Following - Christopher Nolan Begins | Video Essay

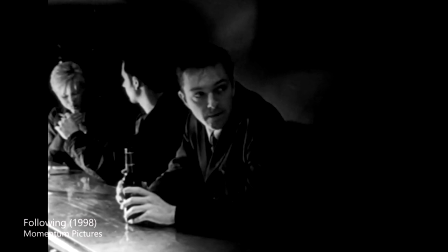(4:47)
They are usually defined by this trauma and have a particular set of skills that they will use while devoting their life to reconciling with the past. Although there is much to learn about Following's protagonist that we don't get much of in the 69 minute running time,
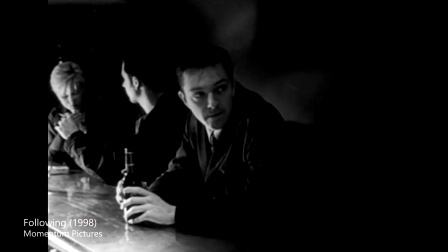(5:04)
the realistic nature of Bill's character and his reflection of Nolan's writing troubles is one that keeps a level of focus on his story.
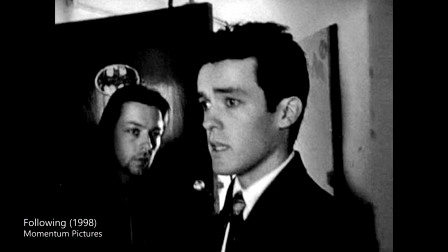(5:12)
And not to mention the Batman door sign in the film, which I guess you could say is another seed of fascination towards the character, which Nolan planted early on.
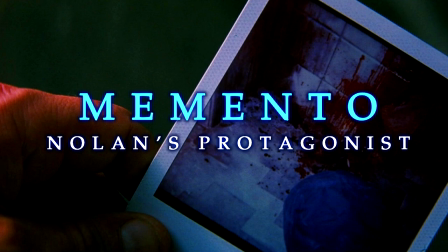(5:23)
I will be going into much more detail on Nolan's approach to the troubled protagonist in my Memento video later this week,
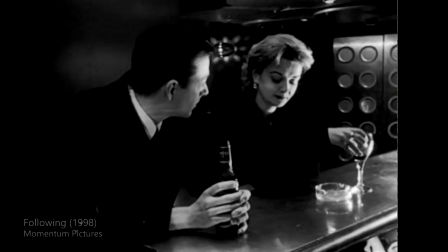(5:32)
as that film was very much geared towards this concept. But continuing our focus on following, Bill eventually seeks out the blonde, played by Lucy Russell, not letting on that they have met before.
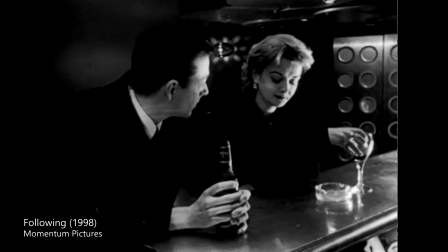(5:45)
By the time he does this, the young man has significantly changed his appearance, not just by cutting his roughly styled hair, but also by changing his complete wardrobe for a dark suit, one which reminds you of the suits worn by Nolan.
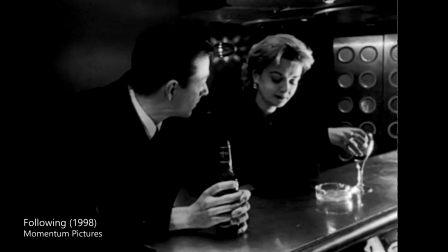(6:02)
He is that rare filmmaker who dresses for production like a businessman. As Bill changes his clothes his attitude changes too and he becomes more confident of himself, almost like a completely different person. What we see here is one of the main auteur traits of Christopher Nolan.
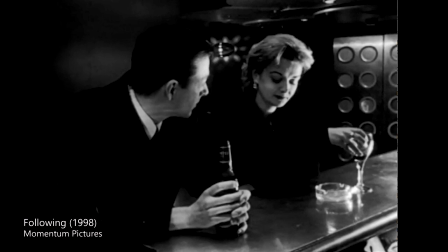(6:20)
He always plays with time, whether it's the timeline of the story or the perception of time by the characters in the story.
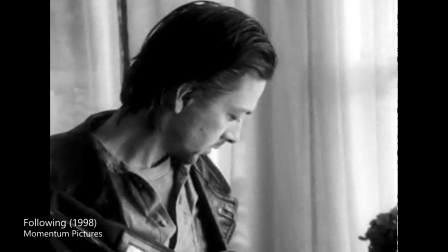(6:27)
This includes non-linear timelines, flashbacks and time duration action, being manipulated in almost every single one of his films. He expects his audience to keep up with the timeline events and treats them as intelligent filmgoers that will catch up or figure out what is actually happening.
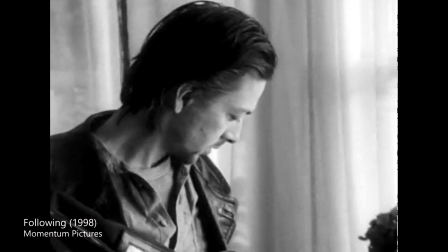(6:46)
In following, Nolan experiments with an even more complex and fragmented structure, dividing the action into four distinct temporalities restricted by a fifth timeline, which includes the police interview at the start and end of the film.
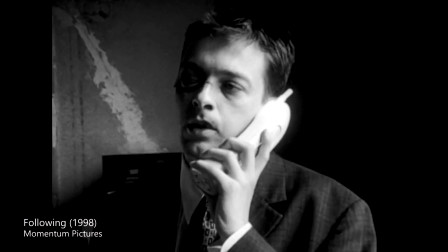(7:02)
He communicates this with the young man's changing appearance and uses a convoluted chronological structure through cross-cutting, combining scenes of Bill with long hair, short hair and facial bruises showing the before and after of a violent confrontation.
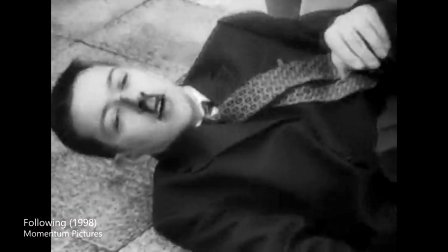(7:20)
As we move throughout the film, each narrative strand of the story catches up to another, cover, with the film's full image beginning to take shape. This is how Nolan invades the mind of the audience and ultimately grabs their attention.
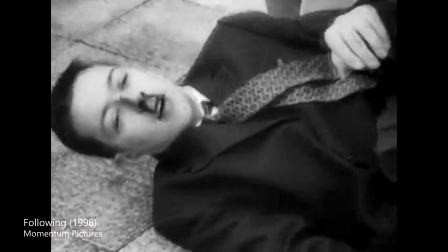(7:35)
I'd argue that without this narrative and time structure, the film would have been less interesting, but he uses the full capability of the neo-noir and crime genre to present the film in a compelling way. It sets up a long career of unique options to approach when tackling the concept of time,
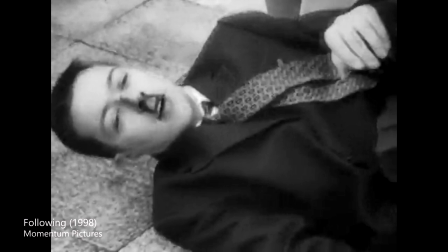(7:55)
which when considering cinema itself is one of the most important aspects altogether.
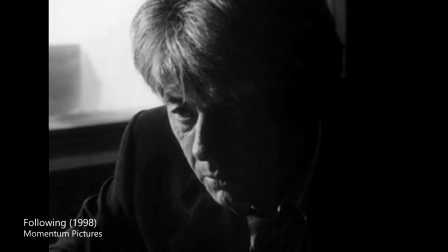(8:00)
If you show the audience the end of the film at the beginning, they feel like they need to explore that time beforehand, because there would be so much detail that leads to a gripping and meaningful conclusion. conclusion. It already places the idea in the audience's mind that they have to watch the full story unfold.
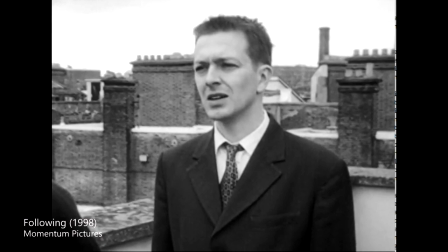(8:20)
In another director's hands, Following's narrative structure might have come across a little more than a gimmick designed to generate cheap suspense or take away the attention from the script.
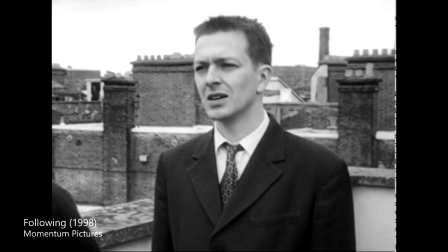(8:32)
Although Nolan created an alternative version of the film, re-edited in chronological order as a bonus for an earlier DVD edition, this version of following lacks its creator's beautifully articulated feel for the subconscious.
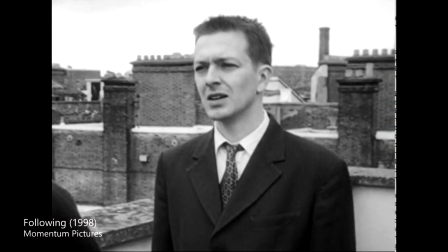(8:48)
Nolan films stories the way we often tell them to one another, but we rarely see them in the cinema.